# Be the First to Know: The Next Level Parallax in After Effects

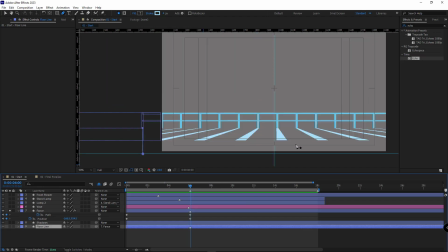After that, I need 2 other shadows for these 2 lines.
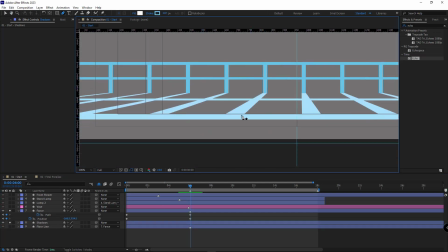I've already made that before, just place 2 strokes right here without any animation.
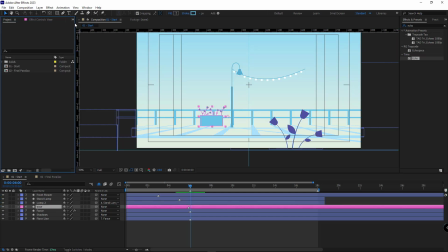Okay, after that, let's work on this vase. Let me place its anchor point at the center. At the start, I create a keyframe for its position, and I place it here, and since these vases are a bit in front of the fences, their movement is faster.
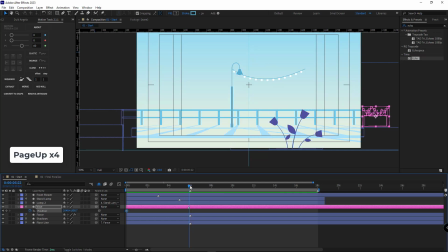For that, I go back by 4 frames and here I move the vase to the left. I add the echo effect to it. I set this to 25, maximum,
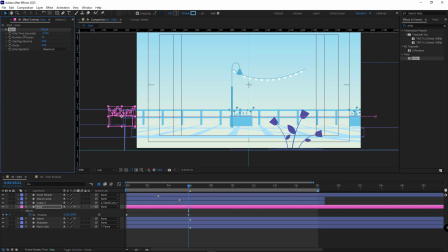And for the echo time, I think this much is enough.
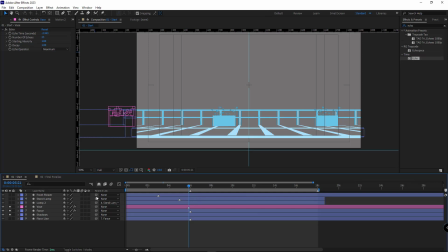I also make the background and floor layers visible so I can see the results better.
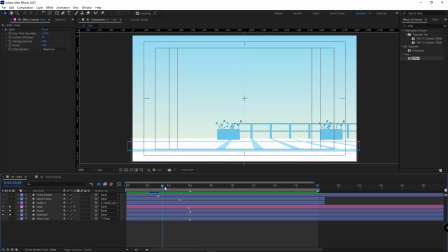Let's see how it looks. I think the speed is a little bit slow. Here I move it to the left a bit so the vases will move faster in comparison with the fences during the animation.
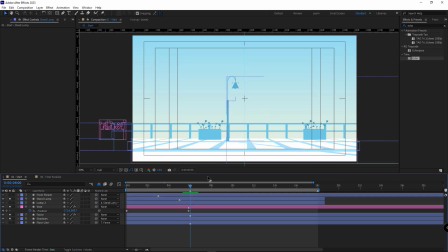Now let's work on animating this lamppost. Let me make just this layer solo.
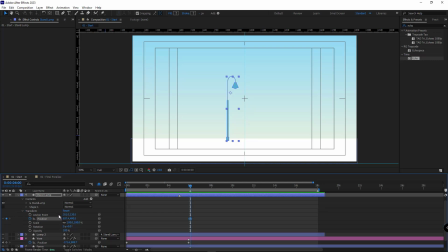I hide its shadow for now. I create a keyframe for the position, and another keyframe for this curved path, and another one for the position of this lamp shape. I open the lamp layer and create a keyframe for its position.
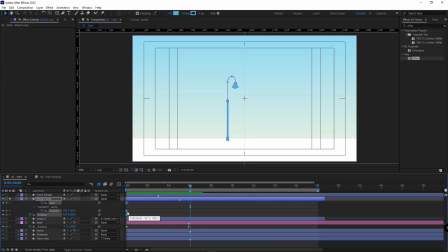I hit U so I can see the keyframes, and move the keyframes to the start of the timeline. Then I move the layer out of the scene. Since this layer is in front of the vases, the speed should also be greater.
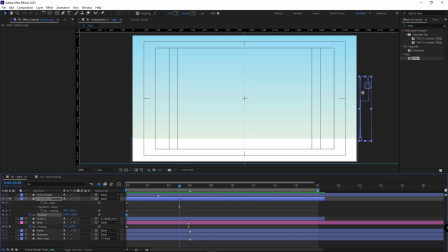So for that, I go to this marker, which is second 5, and move this layer to the left side of the screen.
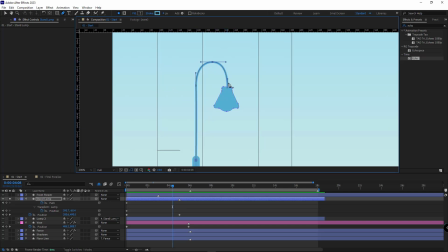On this side, this curved line should be flipped. So I select this point, I hit Ctrl A so all the points would be selected. Then I hit Ctrl T and drag this and place it in the middle. And while holding the left click, I hold Ctrl 2 so the path would be flipped.
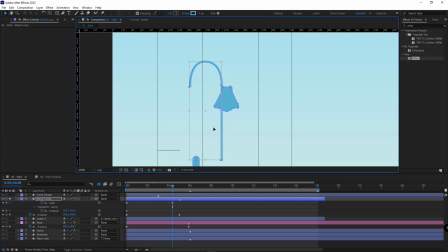And then by holding Shift and dragging it to the left, I move it where it should be. After that, I also animate the position of the lamp. And then move these keyframes to the end of the animation. Let's check out the animation.
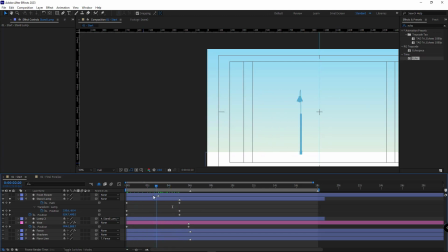As you can see, it looks like a 3D lamppost.
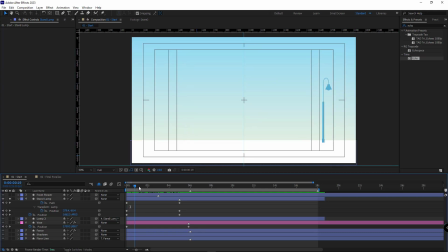In the beginning, the lamp is on the right, then it goes to the middle, and then in the end, it goes to the left.
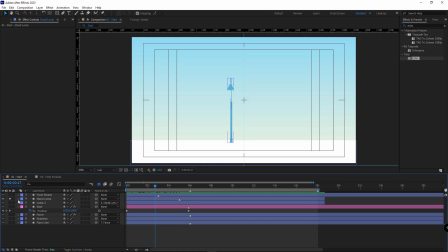After doing this, let's work on the shadow of the lamppost.
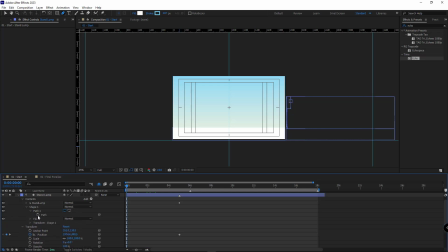I create a keyframe for the path of the shadow in the beginning.
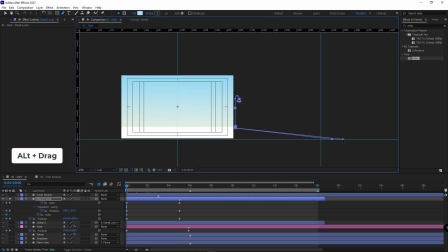I select these points and drag them where the ruler is.
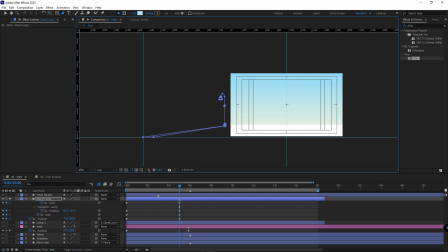Then I go to the end of the animation and place them here. Let's check it out.
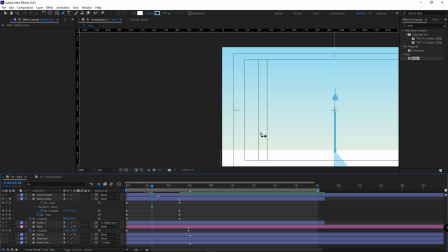Note that when the front view of the lamppost appears,
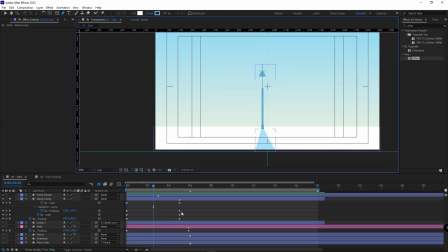it should be placed exactly in the middle of the scene, so I have to adjust it a little bit. I move the position of this keyframe to the right a little bit so the lamppost would be exactly in the middle of the scene when the indicator is in the middle of the animation,
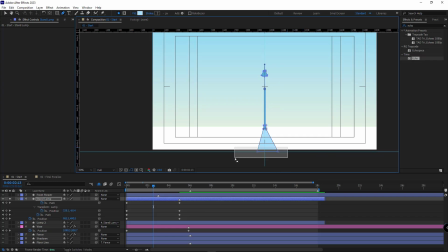which is second 25. I also change the shadows so it would be symmetrical.